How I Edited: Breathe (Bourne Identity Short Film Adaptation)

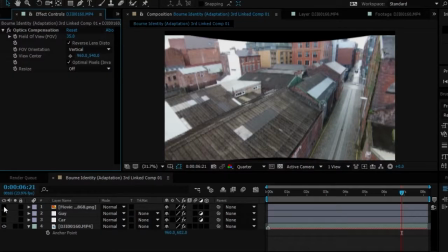[4:06]
So with that you add that in and then you can sort of adjust how it is and so as I did that it sort of made the image
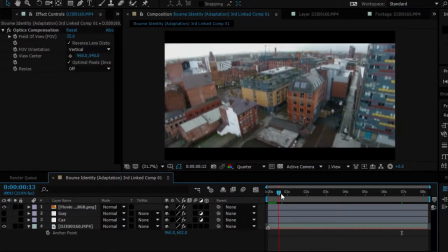[4:12]
looks much more normal and not too much of a fisheye lens effect and now because i know that i'm using cinema bars i think i was using the aspect ratio of two two two one one it was fine that the top one bottom got cut off and then i also added the color grading and so this is the final shot which looks quite cinematic i like to think and it's very beautiful and i add so much depth
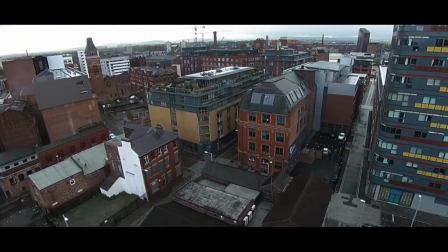[4:30] into this little student short film i slept can't
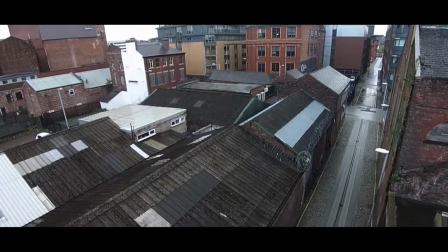[4:36] believe it yeah well you were tired how do you know he still owns this.
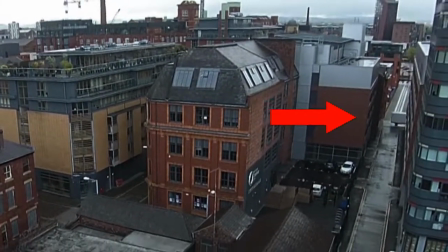[4:42]
I left in the lorry because it's in a bit of a tricky place to edit but I also thought it'd be quite nice if I just left one vehicle in. It's not too strange if our vehicle reverses because it's completely fine if it can be putting in stuff in a certain storage place or whatever so I thought that was completely fine.
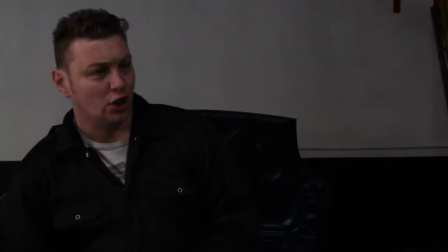[4:55]
Now this next shot is hopefully invisible editing and so hopefully you guys didn't notice but Les, our actor who's playing the mechanic and Jenny who's playing Bourne, they aren't in the same room whilst being shot.
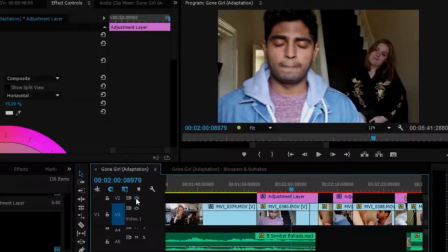[5:04]
We shot them in separate days. I've made the same sort of mistake with Ollie's film where the lighting changes but this one because I learned from Ollie's film it wasn't a drastic change we couldn't really do much because garage that we were at had the sun coming through the actual ceiling it was the sun's fault so I couldn't
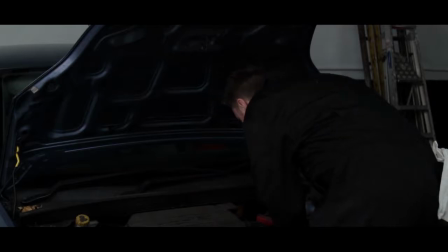[5:19]
really do much of the change there we did have a little bit of garage light to alter the color of the film so I tried to color
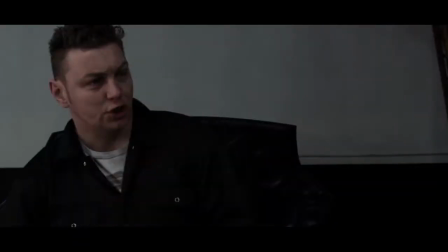[5:25]
correct it tried to match up the actual scene together so it seems like it's together and then added our overall color grade hopefully the scene runs seamlessly try saying that really fast hopefully the scene seems hopefully the scene runs seamlessly that's really quite difficult to say if you see it really fast now the next shot it was one of the first shots that i worked on and samuel was really happy with it is the sniper shot which was really quite easy for me because i just found a stock image of the sniper circle that's a little cross whatever and then you know you could use
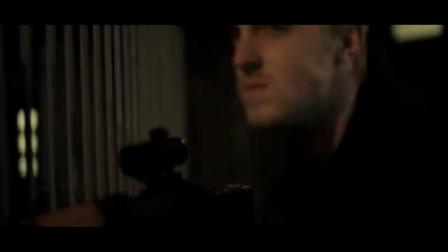[5:52]
photoshop but i used a free open source program called game 2.0 and on that i made it into like a full-on picture and then upper and premier and just sort of change the color and sort of move the position of it so it's following jenny and she's running and you're adding the sound effects and it's completely fine now for this next shot so because i was telling you i was constantly editing this short originally as james walks in and he sort of cocks the gun it was supposed to be slightly longer but you know if the shot was slightly longer i realized in the
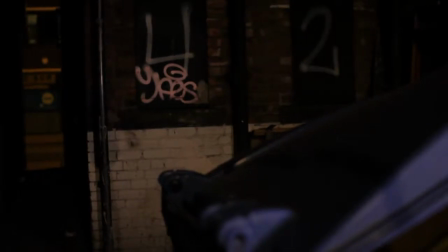[6:16]
original shot you can see sort of a shadow coming in and that's the shadow of our sound guy his boom pole so then we shorten the shot helps out because i don't need to like remove the shadow or something like that but then we shorten that again um it's completely unnoticeable now uh the next scene is the fight scene for the fight scene because we're inside a tunnel and we were filming this around 4am or 3am or
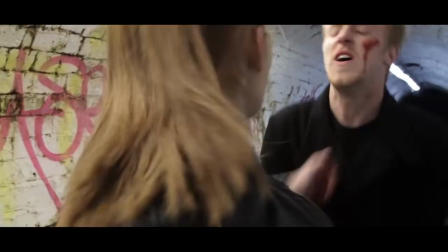[6:35]
something like that. We were inside this tunnel and the actual lights were really bright. The way it was shot it was fine because it sort of changed the actual colour temperature in the camera and sort of matched it out because the lights in the tunnel,
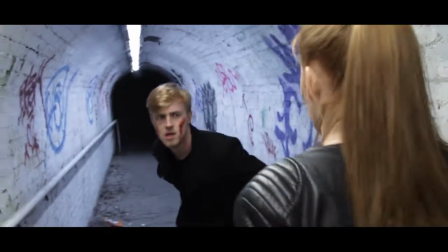[6:44]
the white lights and then there was also yellow lights but the actual fight scene was sort of filmed and I edited it and I just added a slight colour grade, just a slight one and it's not too obvious. Oh here's a little continuity error for you guys. I didn't edit it because it wasn't too noticeable and we'd be a bit of a hassle to edit.
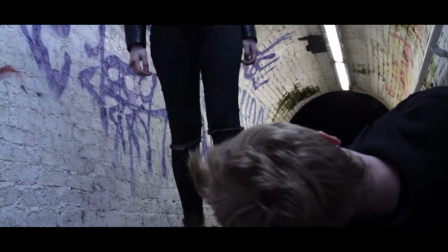[6:58]
As Jenny comes in and she drops the knife and she kicks James on the face because you can see in between the actual shot in one of the shots
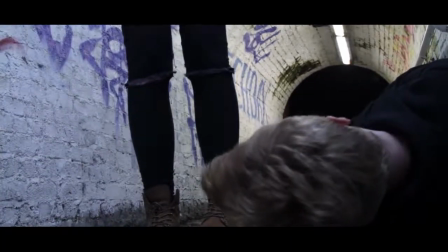[7:04]
she's dropped the knife in the next the knife is actually in her hand she's holding the knife it's a little continuity error for you guys there it's I think it's there for less than a second so I think we're allowed to be forgiven for that now the last thing that I did
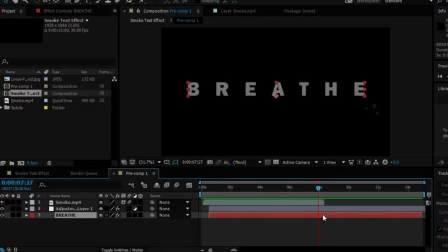[7:15]
do was the title for breathe and the way I did that I was made in after effects and it was actual text that I wrote breathe and then sort of separated it out so the actual text is sort of separate so what I did was actually got a smoke acid and then she put it on and then I let it go through and see the speed of it I got the text and then I just you know
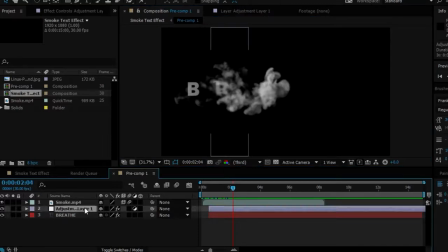[7:32]
put it on and then I just sort of spaced it out so it fits in that adjustment layer I slowly by slowly try to make the actual text
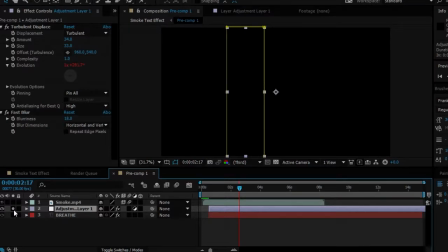[7:40]
appear when the smoke is going through the way that you pull the effect of it by using turbulent displacement also a fast blur but uh that was pretty much most of the actual difficult editing or the actual editing that stuck out for me that I did on breathe I hope you guys enjoyed this video and found this very informative and hope you guys learned something or learned how difficult it is creating a short film or creating film in general please be sure to comment like and subscribe let me know if you guys are making short films yourself or if you guys are interested in making youtube videos or vlogs that's all for now remember again to comment like and subscribe also share it with your friends that are you know film